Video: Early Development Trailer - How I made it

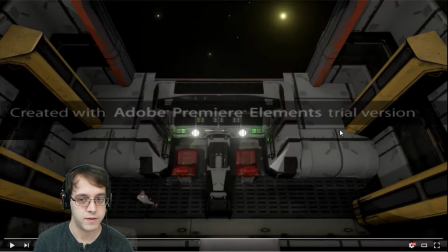So the very first one is here, and you can see that I was still using the trial version. So when I exported it, it had this ugly banner, but that doesn't matter. Like my friends that are going to be reviewing it don't need to, like it doesn't matter whether it has that or that.
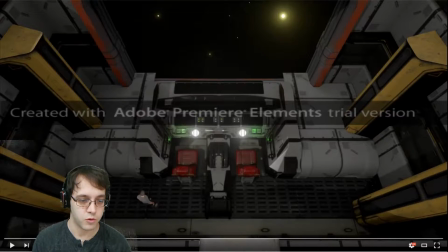So I just decided to go with it and see what people would think of. So we can see first version had 54 seconds of length. And you'll see that it was very rough cut. And yeah, I'm recording the audio. I just want to make sure that the level is okay.
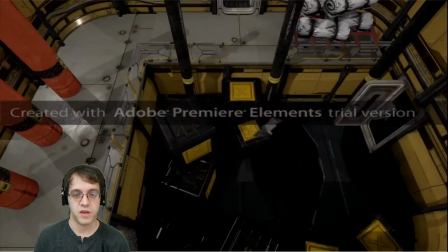So you'll see that the audio is cutting off. There's nothing that has been done on the audio side, and as also streaming the process.
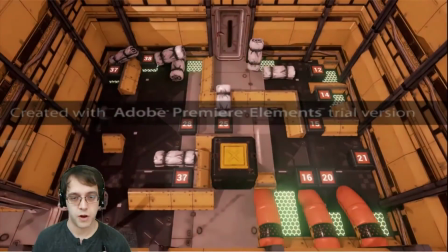So there will be part where there was music in it.
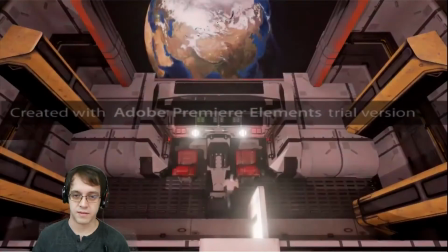But we're recreating what we had in the PowerPoint, keeping roughly 6 seconds in each of those sections before a scene change.
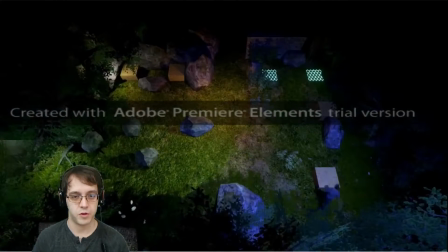more or less. Like, it's not perfect, but at least it gives you a very good overview. And that's where we have the music coming on.
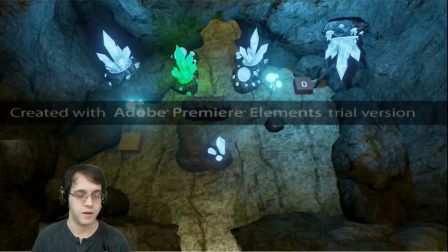Like the ugly cut there is there, and that's all it is.
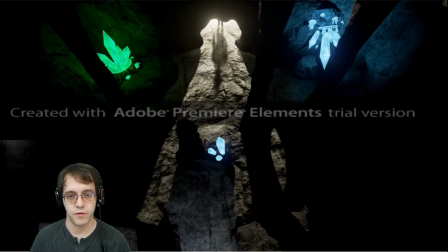But still gives like a very good overview of what the video will be and how it will look like, how it will feel.
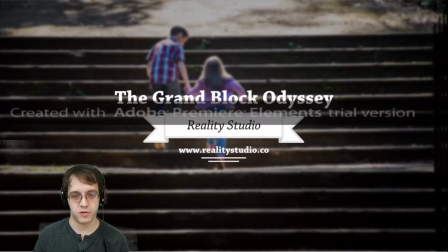And then I use like this ugly splash screen at the end just to show off where I would put this information.
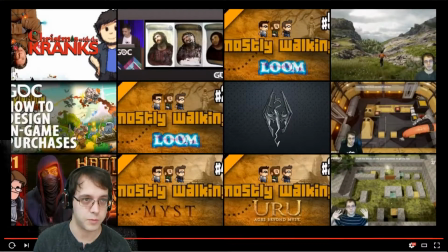This definitely was changing, but that's where we are.
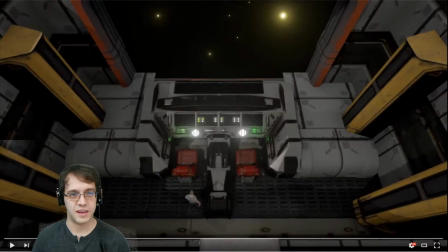So very quickly, the feedback that we had on that was that it started getting interesting only in the 22nd second. All of it before that was more like a tutorial running around. Doesn't feel like very interesting. So there was not a lot of action happening. Obviously, the sound was off.
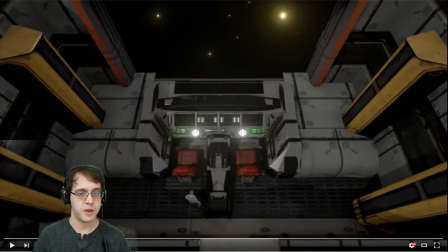People still pointed it out, but obviously this was going to change. And it also felt like there was a lot of alarm systems, so it felt like very heavy. And also, people mentioned that there should be a crash when the planet comes and crashes. Well, when the spaceship crashes on the planet, you should have a sound on it.
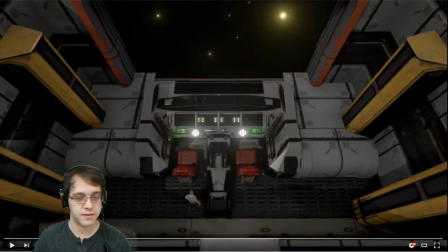So I did not act on every of those, but I still played with this version, tried to do the editing a little bit sharper around the edges so that it's not as empty between all of the different shots, and also added music, added the sound, making sure that it moves a little bit better so you can see now what it will look like.
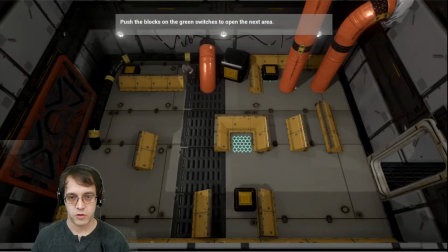So the music cues after the intro, and then we do pretty much the same thing overall at the beginning.
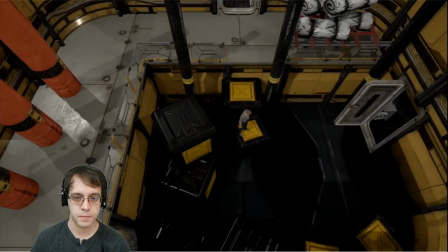So nothing was really changed there. This part is still a little bit slow.
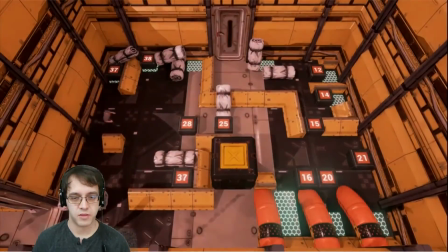And here, one of the comments that I received is that the timers are not super stressful, right?
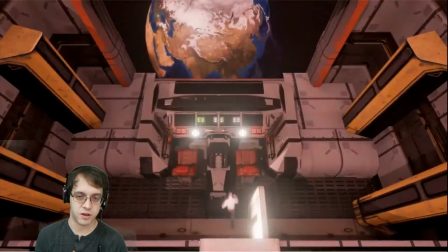We have 35 second, 25 second, and there's not an effect of stress that the puzzle normally should have.
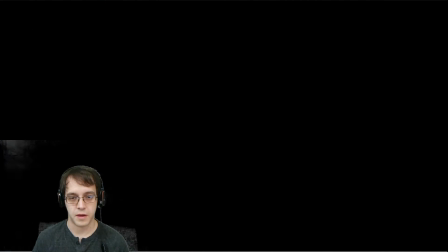And here again, nothing happens and we just transition off.
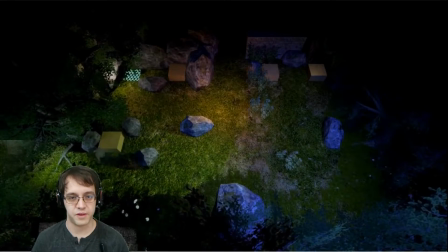I feel like the music still gives like a very nice finish to the product, much more than just having random cuts of sound.
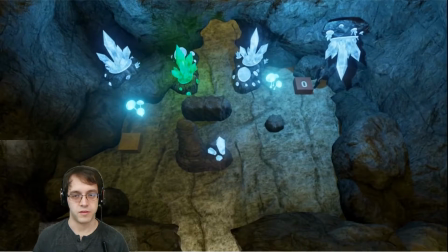So it helped me iterate to the next version because now I had a feeling of something that was going well.
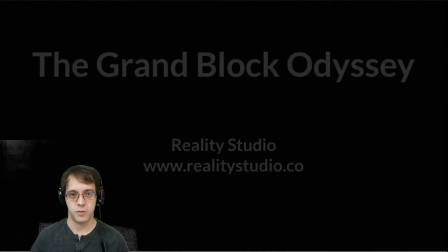So roughly the same scenes, just edited a little bit differently, having music, the same outro.
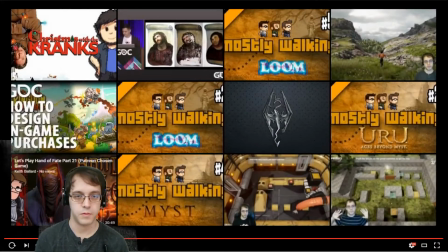Well, the outro doing a little bit better, not in the background we had where there was a few childs there.
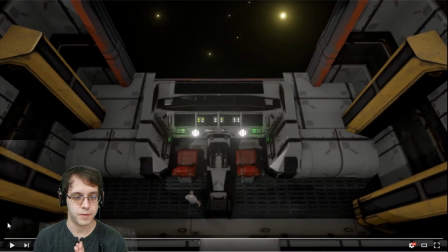Version number 3 is where it's starting to be very nice, in my opinion. So we're back down to 54 seconds. And I showed this one off to a little bit more people, so I actually made this
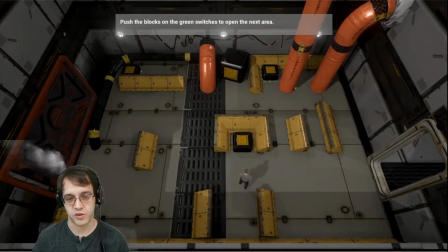Trade Republic on a few stream on Twitch because I asked for feedback from people.
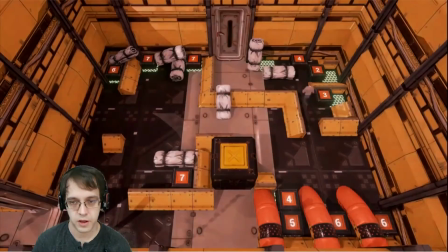Here again, it's the same thing, but now we can see that the blocks now have like 2-3 seconds left,
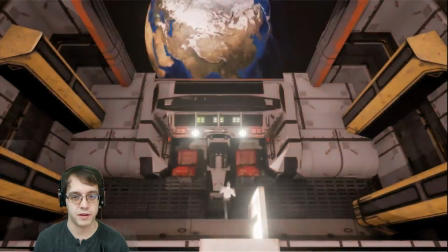so it's much tighter in terms of stress that it gives the player.
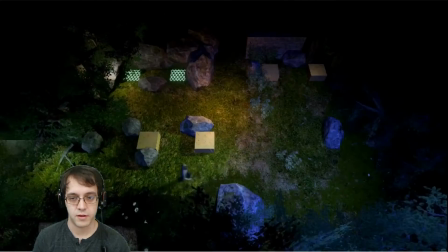Also, you can see that the editing on the music always changes at a specific beat.